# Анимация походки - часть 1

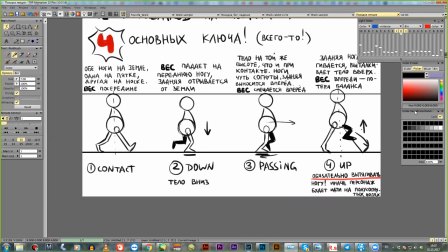этого на нее приземляется то есть опять движется вниз цикл замкнулся и вот это
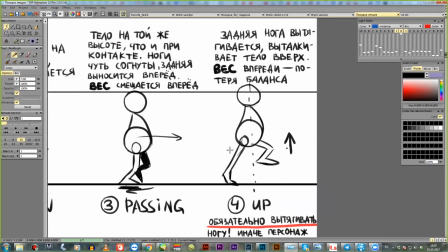для себя очень важно понять как вообще это происходит вот если вы логику вот эту усвоите то
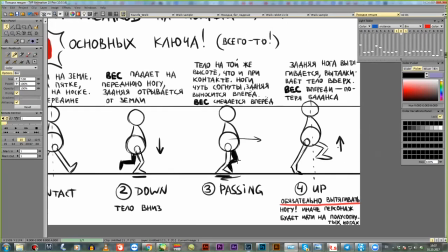походку очень легко будет рисовать любую именно как вес перемещается что
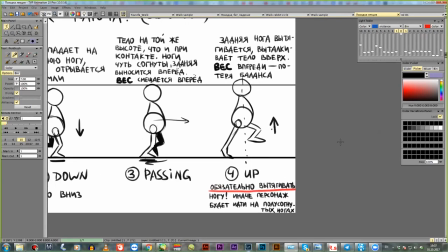еще важно на положении верхнем на всех этих трех фазах но вот кроме
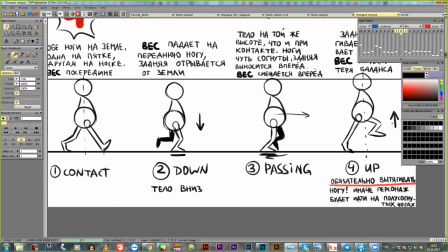пожалуй контакты здесь вот здесь нога которая идет вперед выносится она тоже немножко такая встречи то есть она не согнута
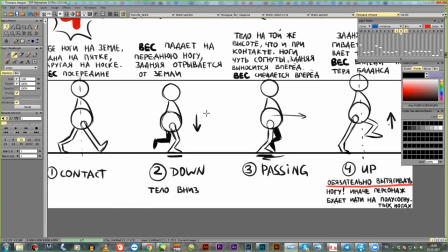задние может быть немножко согнута на этих двух позов ноги подогнуты Потому что здесь вес внизу, он амортизирует ногами, а здесь он только еще начинает выталкиваться, ноги еще не выпрямились.
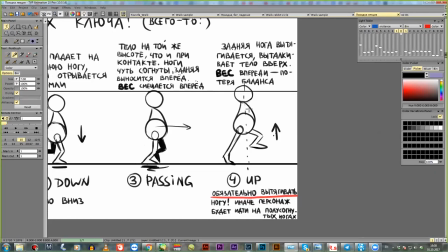И чтобы чувствовалось, что есть вот этот толчок, выброс массы,
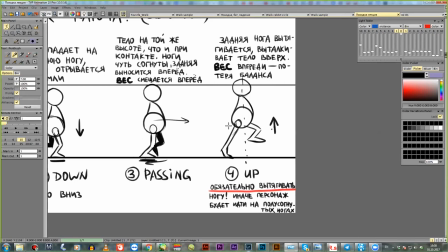на положении вверх обязательно делать стрейч вот здесь вот, на задней ноге. То есть она должна быть вытянута. если вы его так вот нарисуйте его то у вас персонаж будет все время идти на полусогнутых ногах если именно такая задача и
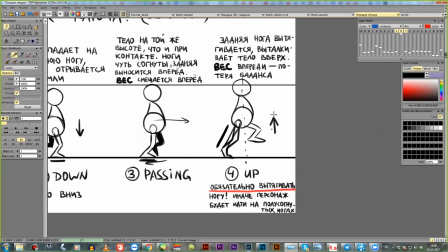ставится допустим характерные опять-таки походки то можно так делать но если обычная походка то как правило здесь нога вытягивается и при этом она еще поднимается на носок здесь на всей стопе стоит здесь уже только на кусочки
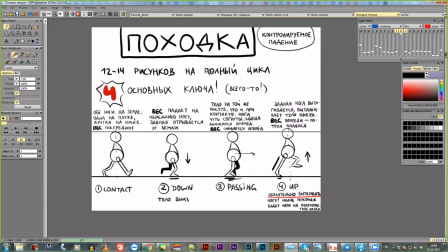и это как бы основной момент который надо понять при походке то есть вот эти четыре позы
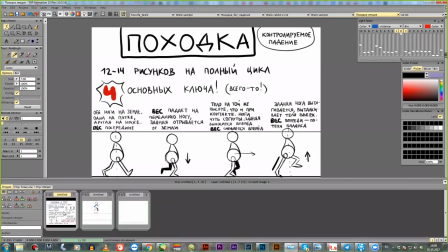давайте сразу вам покажу как это работает и сделала практически по
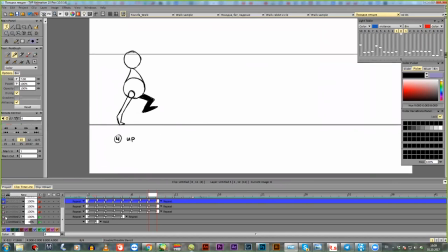этапам как вообще идет рисование походки по сути мы начинаем с двух поз
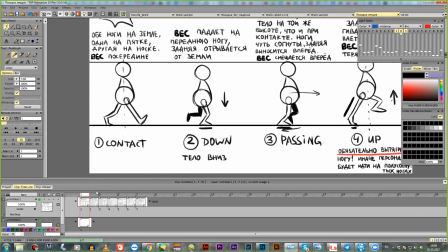дача сразу запишем тогда покажу порядок работы вообще как делать цикл
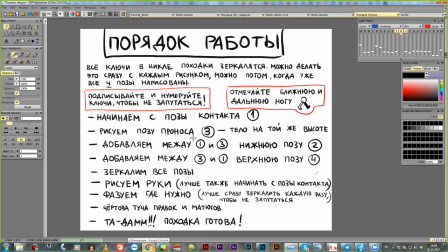очень важно понимать еще один момент что когда мы ходим если у нас походка не хромающая персонаж левую правую ногу перемещает одинаково то для того чтобы упростить
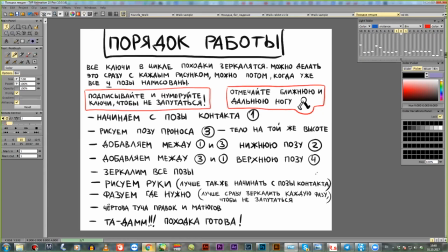работу и для того чтобы цикл получился более точным движение повторялось мы каждую позу зеркалим мы рисуем 4 основных позы и потом их зеркалим получается 8 поз и не рисуем их заново можем взять с предыдущих но тут конечно есть тонкость
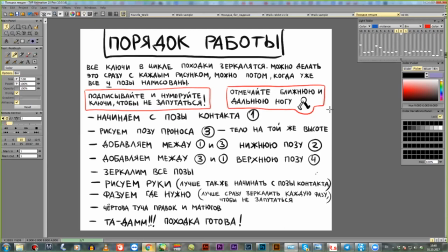что мы не можем взять их 11 потому что естественно многие руки меняются то ли еще будет уже в другую сторону развернуто но тем не менее как основу мы берем именно их чтобы более точно попадать в те же самые позы зеркалить можно сразу
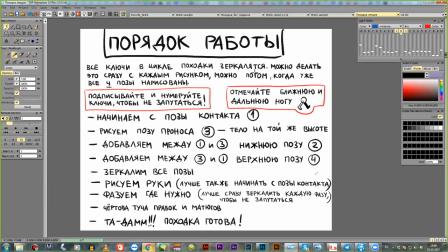каждый рисунок то есть вот вы нарисовали первую позу контакта сразу и отзеркалили нарисовали следующую позу про нос сразу и отзеркалили можно нарисовать четыре позы подряд то есть все какой к про которая сейчас говорила и отзеркалить все четыре.
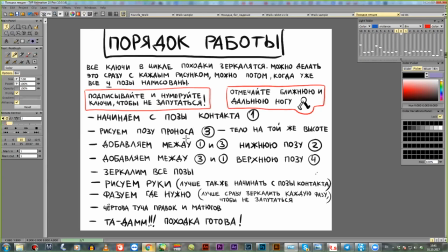То есть можно и так, и так, это как кому удобнее. Очень важно при этом подписывать и нумеровать ключи, чтобы не запутаться. Потому что когда начнёте анимировать, ещё как бы надо на репит всё это ставить, и очень легко потерять, где у вас ключи, где у вас фаза, особенно когда вы профазуете,
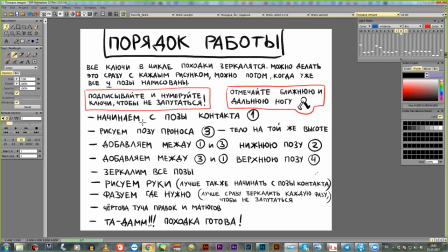где верхняя, где нижняя, и в каком порядке это всё происходит. Поэтому обязательно нумеруйте, когда делаете цикл, И тогда вы четко будете ориентироваться, где у вас какой ключ.
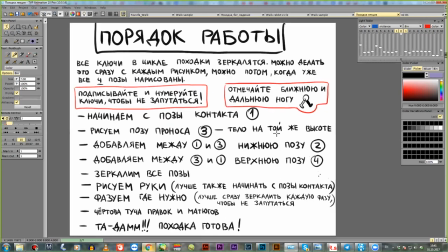И еще советую отмечать на черновой анимации ближнюю и дальнюю ногу.
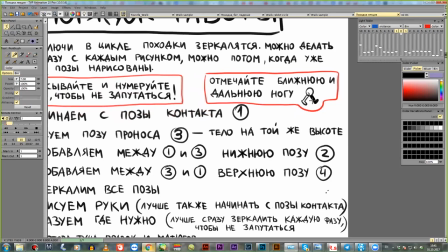То есть дальнюю ногу отбивать как-то тоном или, может быть, другим цветом рисовать, когда анимируете, чтобы вы видели, как они у вас сменяются. Иначе тоже можно запутаться. и, ну, вот, вроде, когда рассказываешь, это очевидно, но вот начинаешь анимировать, и такой,
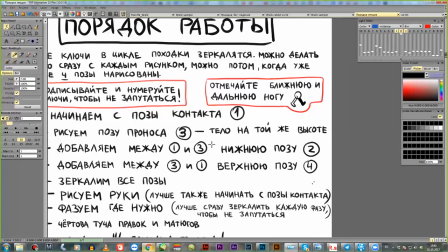чёрт, чёрт, чёрт, и всё, как бы мозг начинает паниковать, что происходит.
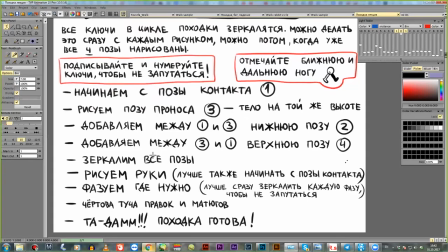Я просто из своего опыта говорю, как бы, когда слушаешь, кажется, ну, конечно, как бы, что-то сложного.